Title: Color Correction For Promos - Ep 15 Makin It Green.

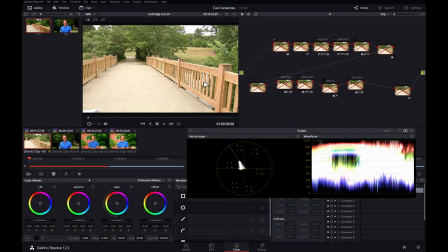Hey everybody, so today we're going to look at a shot I did for our Cox Conserves Awards. I work for a media company called Cox, spelled C-O-X. So every year Cox gives away what it basically amounts to a grant to local people who are doing good things for the environment.
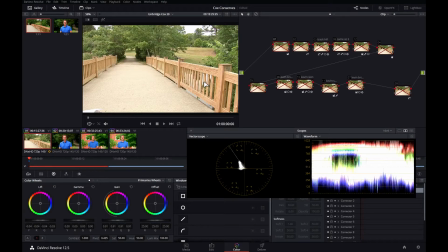And we run a bunch of promos on it and we get a whole bunch of entries. And the winners actually will get a sizable amount of money that they can use for their environmental project. So this is the opening shot to the promo. We shot this with a Panasonic P2 ENG camera. Nothing fancy, no crazy color space, just a Rec 709 color space. But we did use a slider.
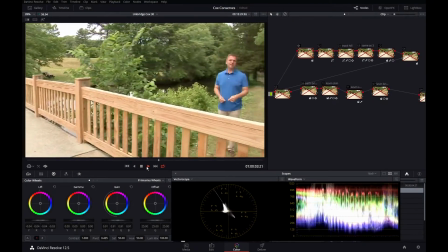So let's take a look at this shot. We shot this on our cinema slider. This is Kevin Lemanowitz, our chief meteorologist.
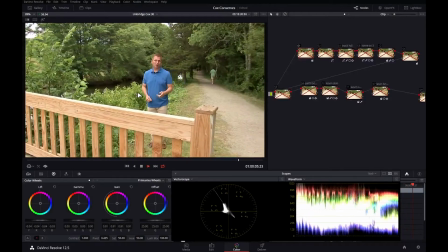We shot this in Uxbridge, Massachusetts in I believe it was a state park.
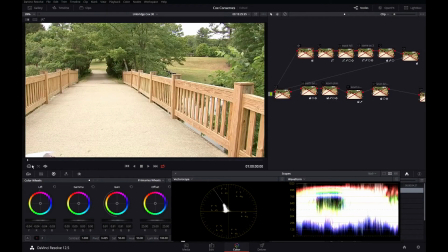Not a lot of snap to this shot. It's a little washed out, not much going on. We can look down here on the scopes, and this shot is definitely pushing towards yellow. A lot of that yellow is in this path, but also a lot of yellow is in this wood here.
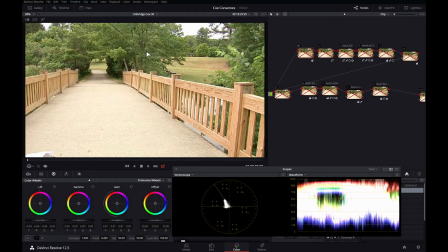But there's also quite a bit of yellow in the trees. And this is what I wanted to demonstrate today, how to really make foliage pop. So in the first node, all I did was bring down our highlights. You can see here we've got some clipping in our highlights. We've got a lot of red and a lot of yellow. Not that much going on in the blacks. We can probably crunch those blacks a little bit down.
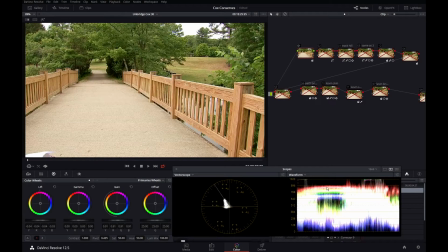And that's what I did in the first node. Brought down my highlights, brought down my blacks. Let's take a look at the second node. Now we're getting somewhere. I made this a little more punchy.
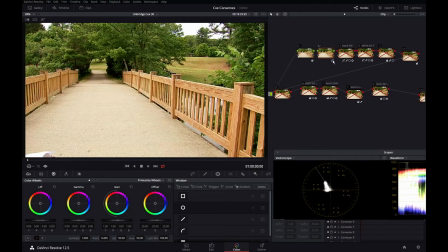So in this node, because it's a little graph right here, I brought down my blacks.
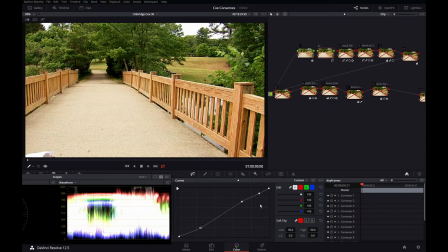You see, and I pinned the whites right here because I didn't want this to happen. Look at the scopes. Those whites are getting too high, too white. So I pinned them there and I brought up these highlights just a little bit.
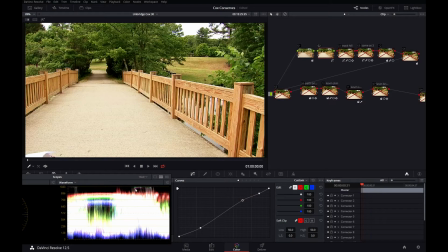You can see because I've pinned it right here, it's not moving the high highlights because it's pinned here, but look at these highlights right here. See how they're moving, but the highlights at the top aren't?
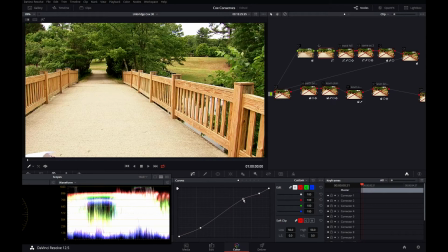This is giving me a little more brightness on the top end of things, but it's not blowing out my highlights. So that exposure now is looking pretty good. My blacks are nice and crunchy. My midtones are high. My highlights aren't blown out. I've got some punch in this shot. Let me turn it off.
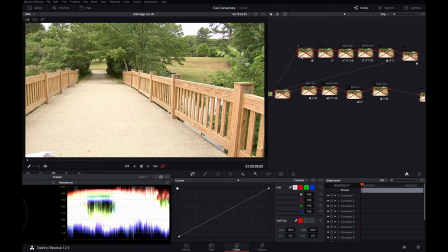That's what we started with. And just with 2 exposure nodes, basically, I've gotten it to here.
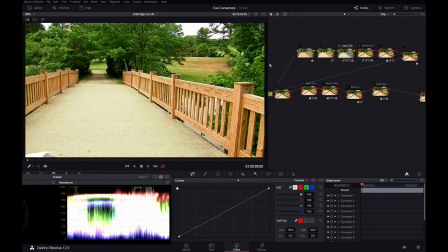Now, let's take a look at node 3. What I've done in this node is I've made those greens really pop.
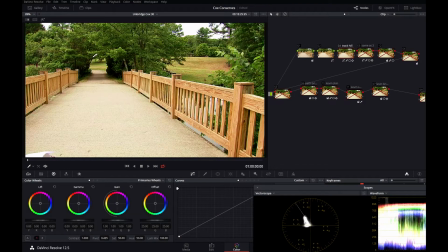So you can see the difference off, on, off, on. Look at the scopes.
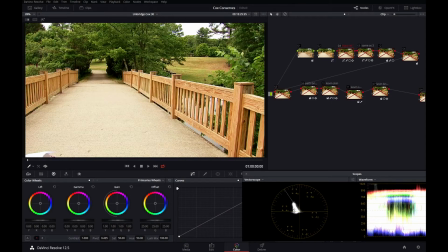That's off, kind of yellowy, not that green, that's on. I'm definitely pushing more towards green. That foliage is really popping off of there.
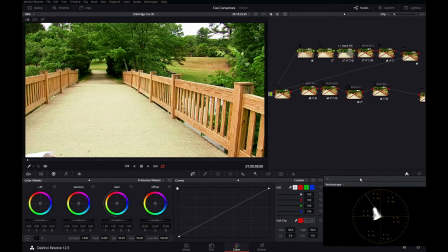And I did that by hue versus hue. This sounds a little counterintuitive because it's green. You'd think you'd want to spin the green hue around, but you don't. You want to make the yellow in that picture more green, which is what this is doing.
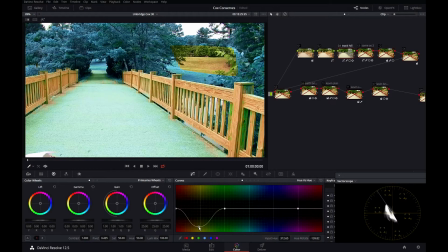I'll show you an extreme example. Okay, now it's blue, right? Not so good looking. And now it's pink. But this is where it lived normally, right in the middle. And all I've done is bring it down a little bit, like that. And now my greens are a lot punchier.
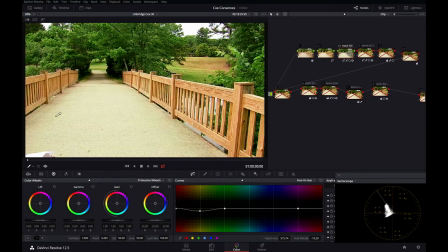So if we turn this node off and back on again, I've turned all the yellows green, which is great. Except for one very important part. I don't want to make the yellows in this wood green. So let's take a look at our alpha channel. All I did was qualify that yellow.
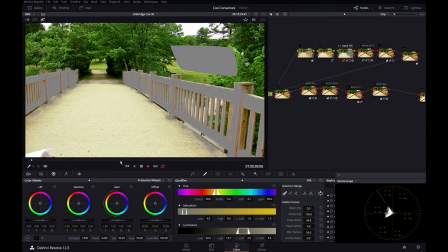I'm going to play it down. So it's a bit rough.
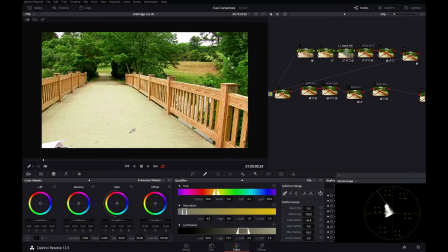The key is a bit rough, but that's okay because it's keeping that yellow in there and you don't really see it when you're playing it down.
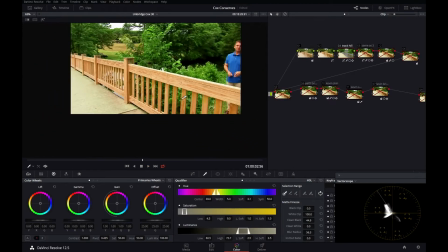Looks okay. But if you turn the key off, it would look like that.
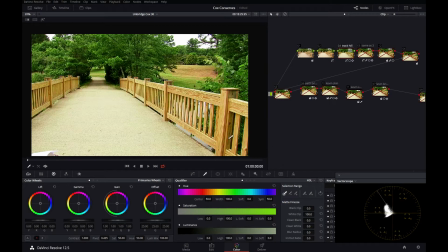See how all that yellow wood now looks green? Let me undo that. By keying it out, I'm keeping it yellow, which is what we want. Now, if we look at the alpha channel, there was a problem area with this foliage.
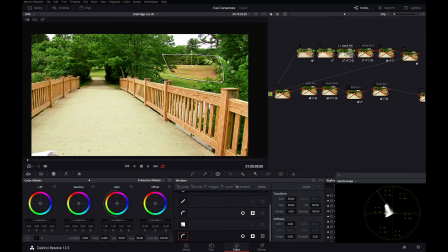This hill, because it's New England in June with no rain, that hill, if you look at the original footage, is kind of yellow and disgusting. There's just a lot of dead grass on there. And when I color correct it, now it looks even worse. So what I've done is I tracked this shape to that hill.
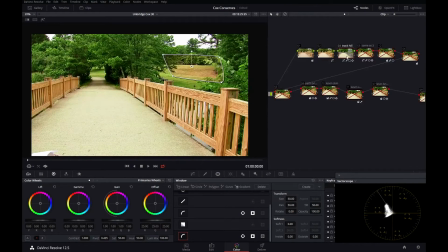So this yellow adjustment is not affecting inside this area at all. What I did was I took this shape, came down here, I copied my window, and then I copied my track data,
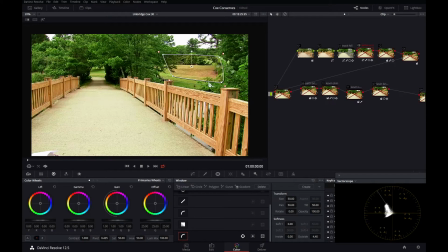and I pasted it on this node, and then I blurred the outside. So if I turn this node on, I get this.
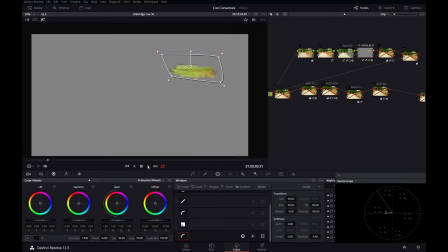I also keyed the yellow part. So you can see it's just that patch of burnt up ground.
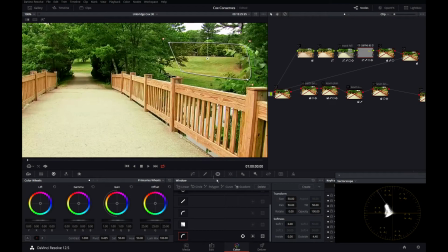And what I was able to do was come in here and do a hue versus hue.
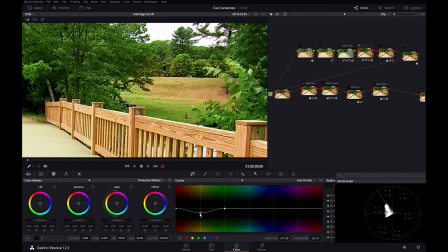Now this is a more extreme hue versus hue than this node. This is the trees here. Node 3. Node 4 is the inside, but it's more extreme. Let me turn that node on and let's take a look. Boom. That foliage is now all pretty green.
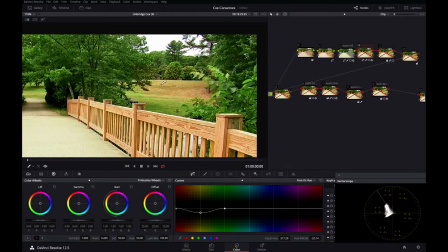So that's off. Very brown, very nasty, very disgusting, and that's on.
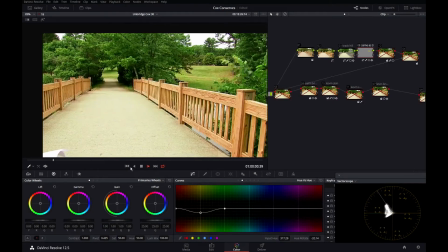And when I play this down, you can see that area is now green. Let me turn that node off. Now that hill is kind of brown and disgusting.
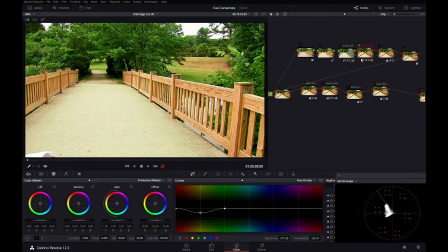See the difference? On, off, on, off. Let me leave that on. I'll go through the rest of them pretty quick. This node, number 12, was the sky.
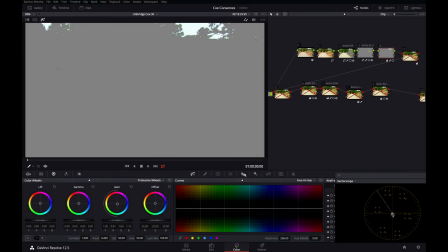All I did was put some more blue in it, and I brought the gain down a little bit, so that's off.
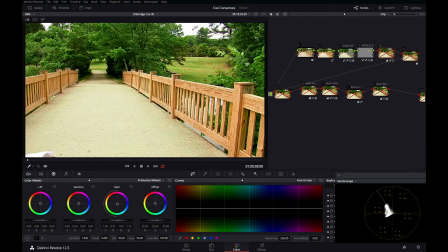Washed out sky, kind of white, kind of nasty, not much there. Sky on. Blued it up, play that down. Looking pretty good.
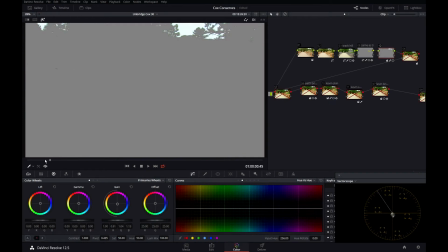Let's look at the matte channel. Looks pretty good.
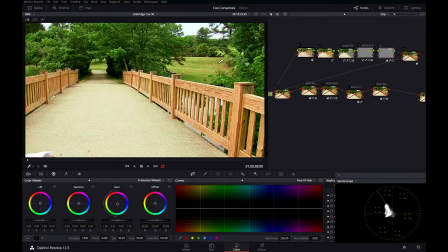Subtle adjustment, but it's better than that. So here in node 4, I'm looking at the image, and the trees are greener, but the whole thing still looks kind of yellow. So what I did in node 4 was, with my highlights, you can see in the vector scope,
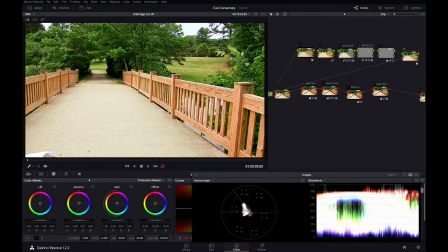I pushed my highlights in my midtones more towards the magenta. Don't be afraid of magenta. That's off. Kind of yellowy, kind of pea greeny, kind of hazy looking.
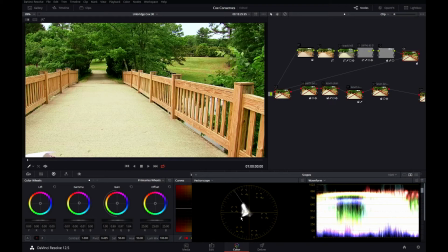Look at the scopes. Everything is pushing to yellow and green. Now you'd expect it to push to green because of all these green trees. But this yellow area here, not looking so good. You want your blob, usually, unless it's an extreme circumstance, you want your blob to emanate from the middle.
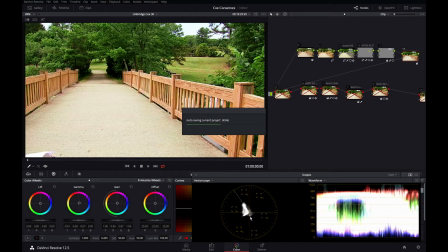So watch what happens when I turn node 4 on. It's now pushed up towards magenta, and the picture looks less hazy. It looks less pea, soupy, greeny, yellowy. Off, on, off, on. You can also see in the waveform what's happening. That's off. A lot of yellow up there, a lot of red up there.
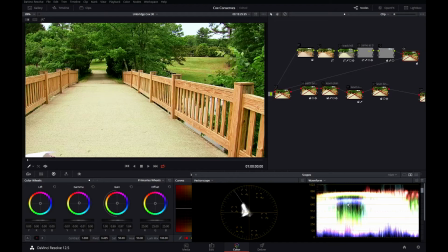Our blue channel's way down there. I brought the gammas and the gains towards magenta, and you can see it's taken out a lot of that yellow from that picture. So this shot was really two parts, if you think about it. We've got this bridge here, and this is my script.
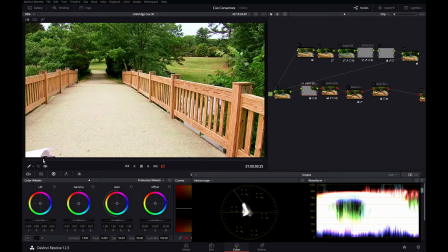Yeah, sometimes I like to get in the shot. I'm just going to blow that up in the Avid when we put it all back together.
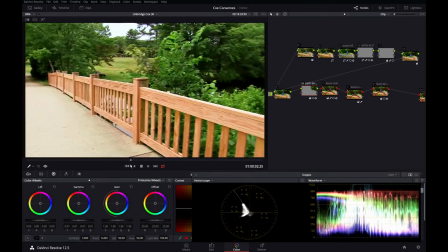But we've got the first part of the shot here, which is now looking pretty good. Now we can work on the second part of the shot, which is our talent here.
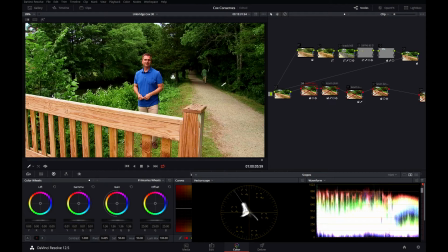So the first thing is, this looks like a big black hole back here, like this guy's walking into Mordor here. That's probably not going to be too good for our promo. So what I did was here in node 6, I brightened it up.